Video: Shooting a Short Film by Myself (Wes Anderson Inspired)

So just the other week, a trailer dropped for Wes Anderson's latest film, The French Dispatch.
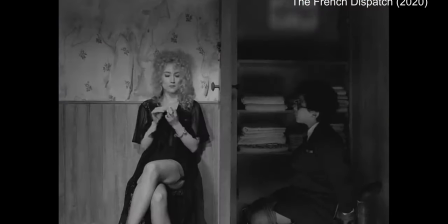(0:07) Oh. Shut up.
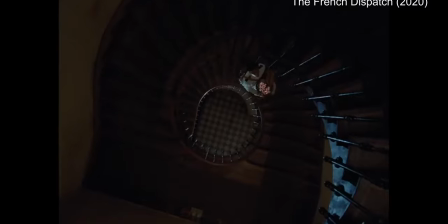And it got me thinking, hey, I'd really like to make a Wes Anderson style short. And then I realized I don't have any friends. So let's see if I can make it by myself. To start off, we have to figure out what makes a Wes Anderson movie.
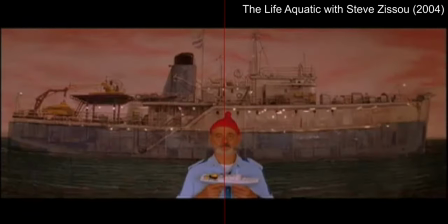(0:30)
Check it out, every shot split right down the middle, with tons of vertical lines to really help frame the shot.
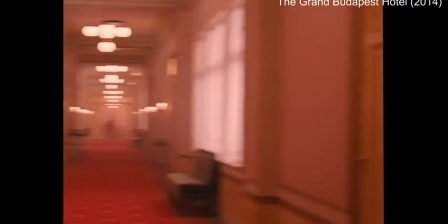(0:40)
Whip pans for days, he constantly has the camera panning around to follow the action or to bring us to our next point of interest.
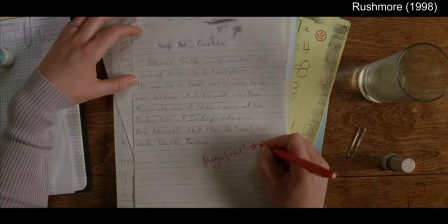(0:52)
It doesn't matter whether it's someone laying out a plan, signing a piece of paper, or even a bloody sink, the top-down shot always makes an appearance in his films.
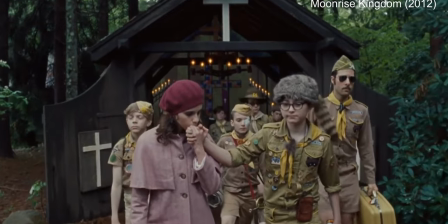(1:02)
He often uses this to let us feel the emotion of a character, positive or negative.
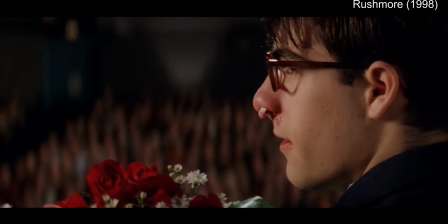(1:08)
It lets the audience sit with it for a moment and really accentuate every little movement.
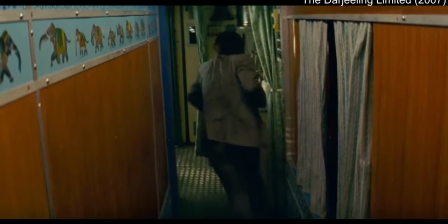(1:16)
He has this incredible palette of color that he works with the production designer to help kind of make a theme for each movie.
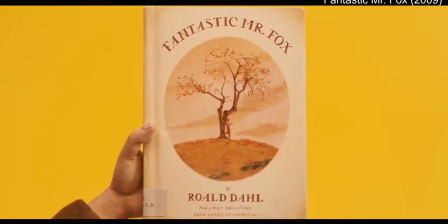(1:22)
They just have a very specific look to them. Now that we know what the core elements are, I need to write a script to fit in those elements so that we can implement it into the story. Now I know that I'm gonna shoot this in my apartment, so I'm gonna scan around the environment and check for locations that could act as scenes.
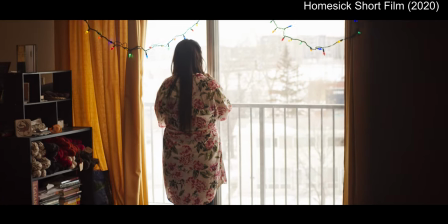(1:40)
Right off the bat, I think of the yellow drapes in my living room.
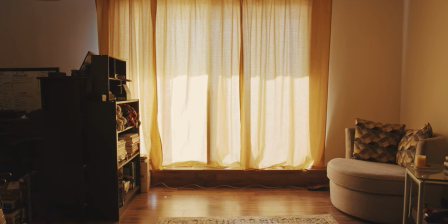(1:43)
They have lots of great vertical lines and I can just kinda picture a character opening it in silhouette at the end of the movie as kind of our final shot. And the color gives us a nice theme for the movie. So now that we have the final shot figured out, But how do we get there?
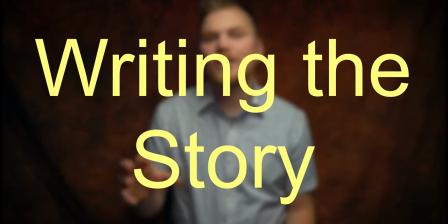(2:01)
What if it's about someone waiting outside the apartment to pick up our main character?
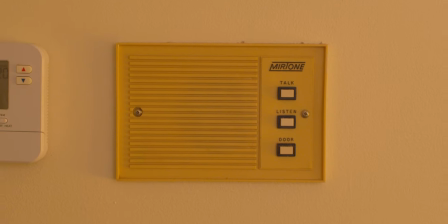(2:06)
He can talk to them through the intercom in my living room, which is right beside the doorless doorway. What is a doorless doorway called? According to Home Improvement Stack Exchange, a cased opening is a doorway that is trimmed out but does not contain a door. If you just want an opening in the wall without trim, you could just call it an opening or archway. Well, I guess that's the opening shot. Next, I have to give the character a challenge to overcome. So what if he has to change his clothes?
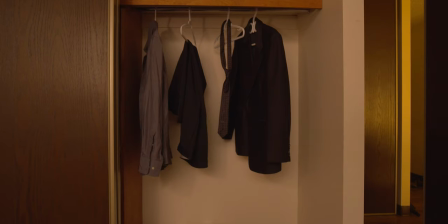(2:39)
Well, then I guess the next shot should be in the bedroom with the closet and we can have him lay the clothes out on the bed for a top-down shot. So now we have the setup, I need to add a twist to kind of keep it exciting. So what if something happens to the suit he's going to wear?
What a twist!
What if he ruins it by getting it wet, yeah. So we could have him drop it in the sink.
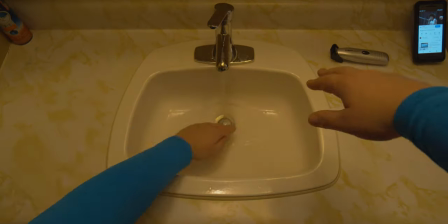(3:01)
Now that's stupid. No, he's shaving. So he's shaving and he fills the sink full of water and he's hung the suit right above the sink.
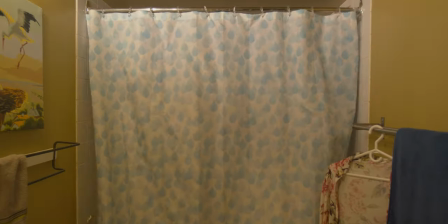(3:09)
He then goes to hop into the shower and then it falls in.
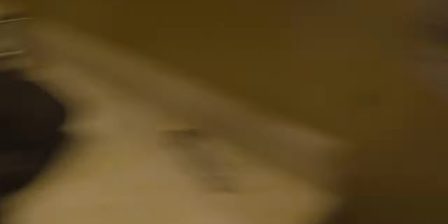(3:13)
So then when he gets out of the shower later, he sees it and then he's kind of faced with the decision and his friend is talking to him on the intercom.
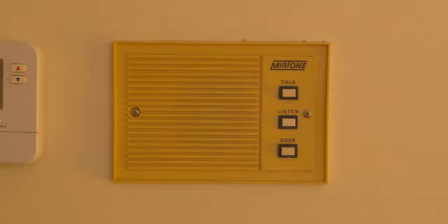(3:20)
So then it creates this dilemma of what am I gonna wear? How am I going to get out of here?
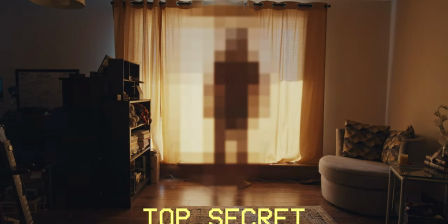(3:24)
And that's how we get to our final scene where he's at the end and he's wearing this ridiculous outfit which you'll
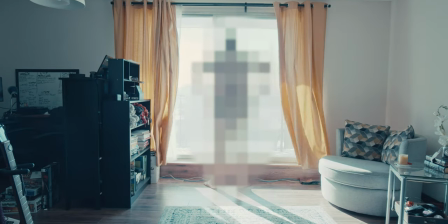(3:31)
see at the end of the video and he's making the decision of okay I'm going to go outside and this is what I got to do. I'm just going to go in with general goals for each scene so we don't need a shot list or anything it should be fine.
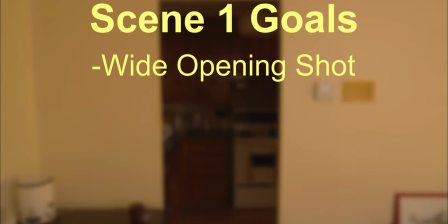(3:44)
Starting with the opening. I want to make sure to get a wide and a tight shot of the opening so I can get some interaction with the intercom.
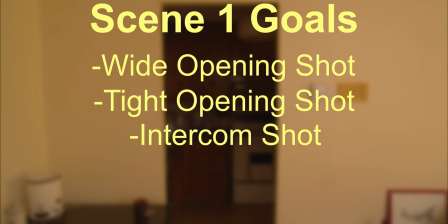(3:51)
I also need a shot of the intercom, and I'd really like to showcase the drapes so we can see where everything's heading towards the end.
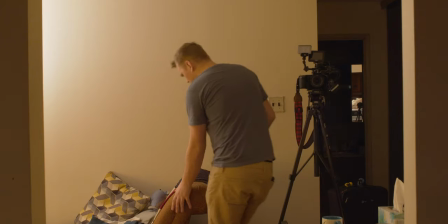(3:58)
I wanted to start the first shot off right and get myself in the dead center of the room for that very Wes Anderson look.
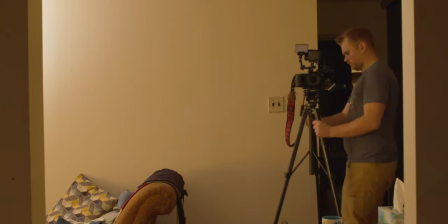(4:04)
With my research, I was listening to an interview with Anderson cinematographer Robert Yeoman.